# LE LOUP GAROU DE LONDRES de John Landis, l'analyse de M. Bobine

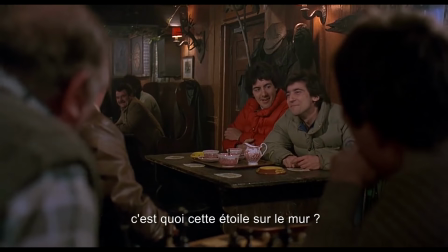8:16 Avant de revenir sans crier gare à la situation initiale.
Excuse me. Well, what's that scar on the wall for?
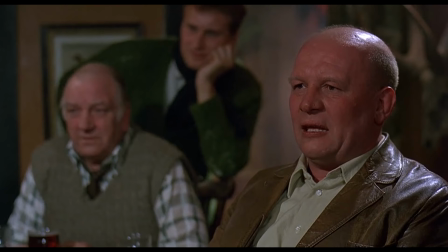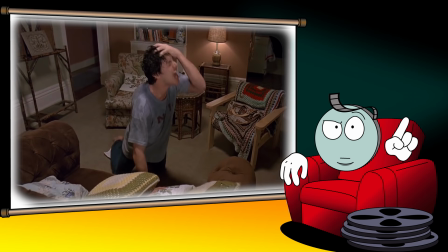8:32 C'est une autre brusque rupture de ton qui donne le coup d'envoi de la fameuse scène de la transformation. Une scène a priori pas trop placée sous le signe de la déconne, mais sur lequel Landis semble s'être fixé un drôle de challenge, réussir à faire éclater de rire le spectateur.
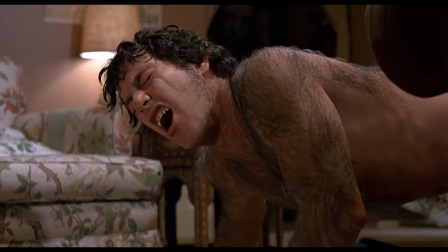8:44 Et le pire, c'est que le bougre y parvient, généralement en nous prenant par surprise, genre là...
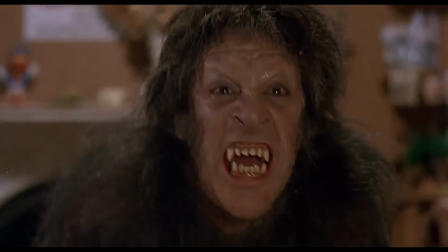8:53 Et surtout là...
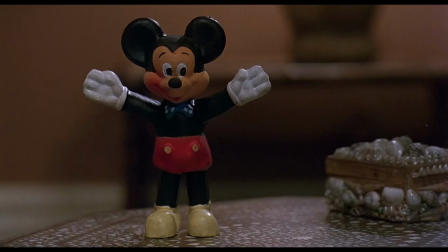Encore plus fort. Le cinéaste trouve le moyen de juxtaposer humour et horreur au sein d'un même moment.
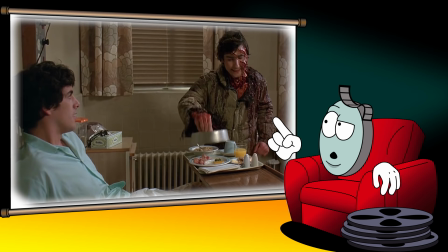9:05 C'est le cas lors des apparitions du cadavre de Jack, qui vient mettre en garde son ami, tel le fantôme de Marley dans A Christmas Carol.
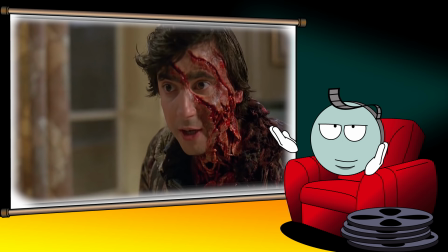9:11 L'absurdité de la situation combinée au maquillage hautement réaliste de Rick Baker font que le spectateur hésite constamment entre une grimace de dégoût et un sourire goguenard.
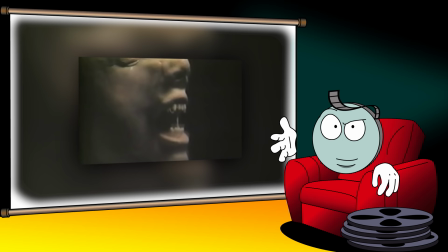9:20 Bref, que ce soit en termes d'écriture ou d'effets spéciaux, et pour peu qu'on se remette dans le contexte de l'époque, Le Loup-Garou de Londres apparaît comme un film puissamment moderne.
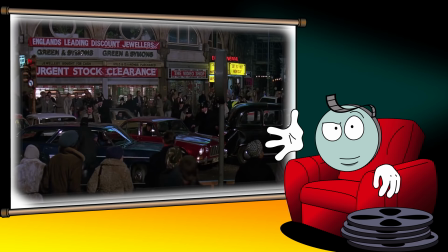9:28 Et même, allez soyons fous, carrément postmoderne. Eh ben ouais, plus de 10 ans avant Tarantino et consort, John Landis pratique déjà là un cinéma référentiel,
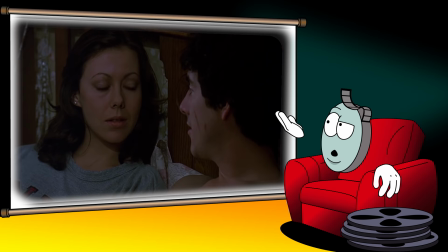9:36 méta et blindé de private joke à destination des amateurs de sous-culture. On a donc affaire à un film de loup-garou où les personnages parlent de films de loup-garou.
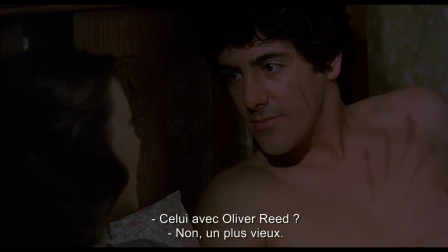9:44 Did you ever see The Wolfman? Is that the one with Oliver Reed? No, the old one.
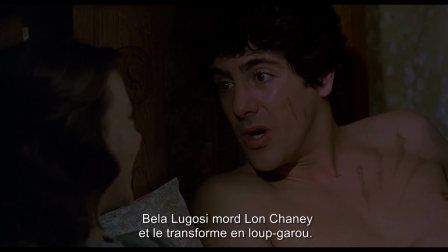9:50 I don't think so. Bela Lugosi bites Lon Chaney Jr. and he turns into a werewolf.
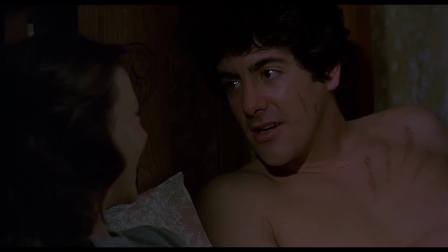9:56 Why are you telling me this? No, listen. Claude Rains is Lon Chaney's father, and he ends up killing him.
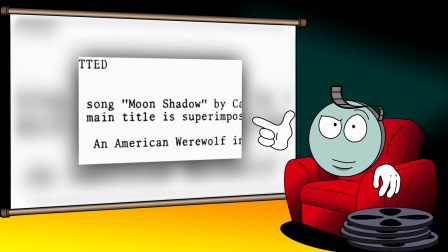10:08 Well, I think that a werewolf can only be killed by someone who loves him.
Les chansons qui composent la bande-son ont été soigneusement choisies pour faire sens avec le sujet.
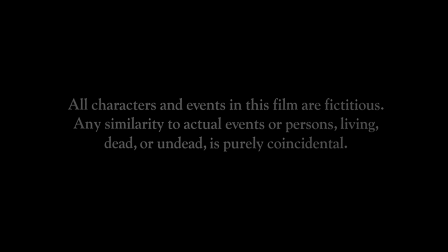10:16 Des gags cachés sont disséminés dans le générique de fin, comme ici.
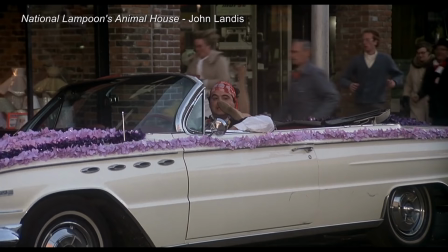10:23 Ou encore là. Bon, celui-ci, faut avoir vu American College pour capter.
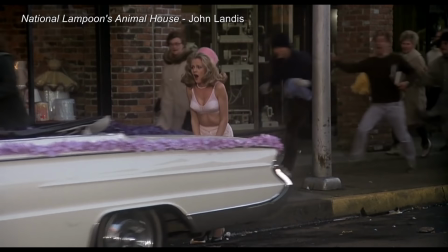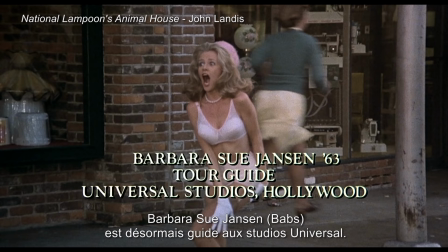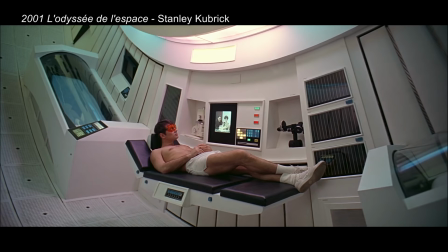10:37 Et bien sûr, il y a ça. See you next Wednesday.
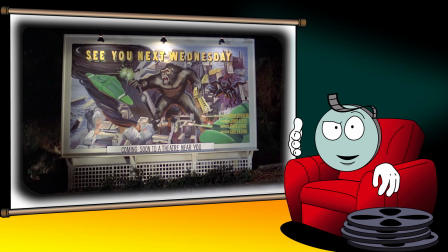10:43 Cette réplique de 2001 l'Odyssée de l'espace est devenue une véritable signature pour John Landis, qui prend un malin plaisir à la recycler sous diverses formes dans tous ses films.
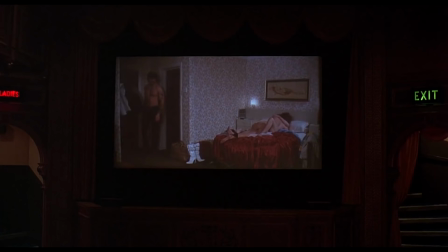10:51 Difficile de passer à côté dans Le Loup-garou de Londres, puisque Landis s'est amusé à tourner un véritable film dans le film, et pas n'importe quel film.
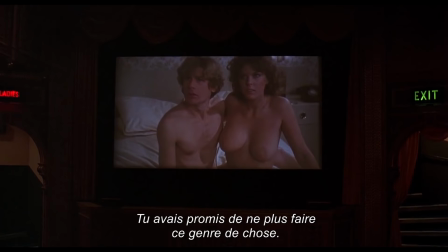11:00 What are you doing here? You promised never to do this kind of thing again. I never promised you any such thing. Not you, you twitter. I've never seen you before in my life. Oh, sorry.
Quand il sort en salle à la fin de l'été 1981, Le Loup-garou de Londres n'impressionne guère le box-office.
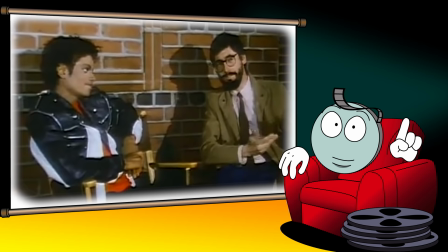11:19 Michael Jackson, en revanche, hallucine devant la scène de transformation et s'empresse de recruter John Landis,
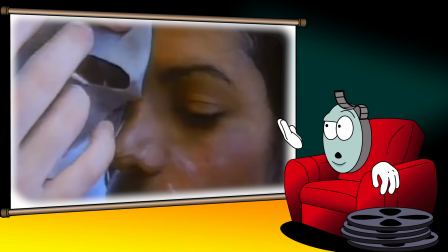11:24 mais aussi son maquilleur, son chef opérateur, son compositeur et sa costumière pour qu'il s'occupe du clip le plus célèbre de tous les temps,
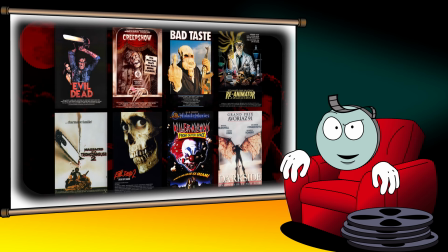11:30 Thriller. L'influence du film continue de se faire sentir au cours des années 80,
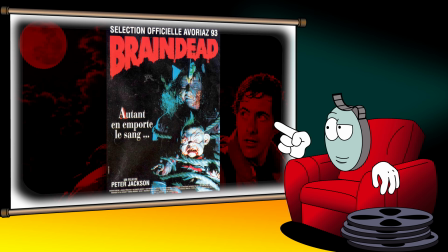11:35 quand la comédie horrifique commence à devenir un vrai genre en soi, jusqu'à trouver une forme d'aboutissement avec le Branded de Peter Jackson.
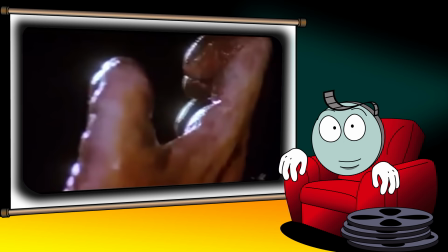11:42 Parallèlement, la figure du loup-garou fait un spectaculaire comeback, abandonnant définitivement les vieilles forêts européennes pour entrer de plein pied dans le monde moderne.
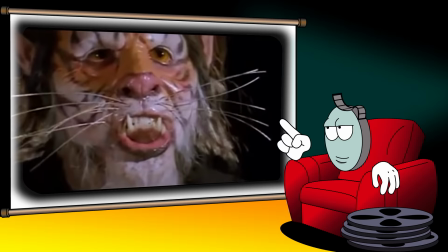11:49 Dans les années 90, Le Loup-garou de Londres connaîtra les honneurs d'un remake indien qui a l'air de valoir son pesant de cacahuètes.
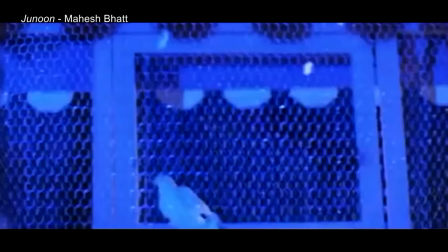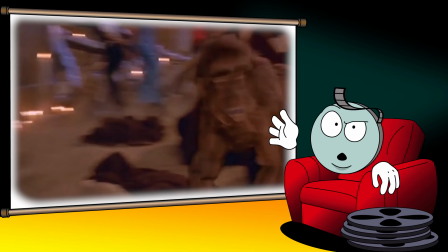12:04 Une suite tardive avec des loups en CGI tout pourrave va aussi voir le jour. Mais ne cherchez pas John Landis au générique, il n'a rien à voir avec le projet.
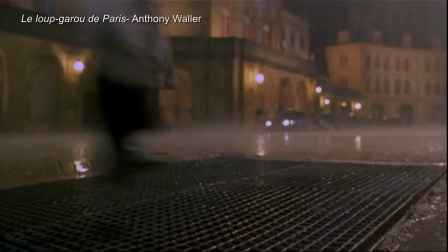12:11 Bon, par contre, bah, y a Thierry l'ermite.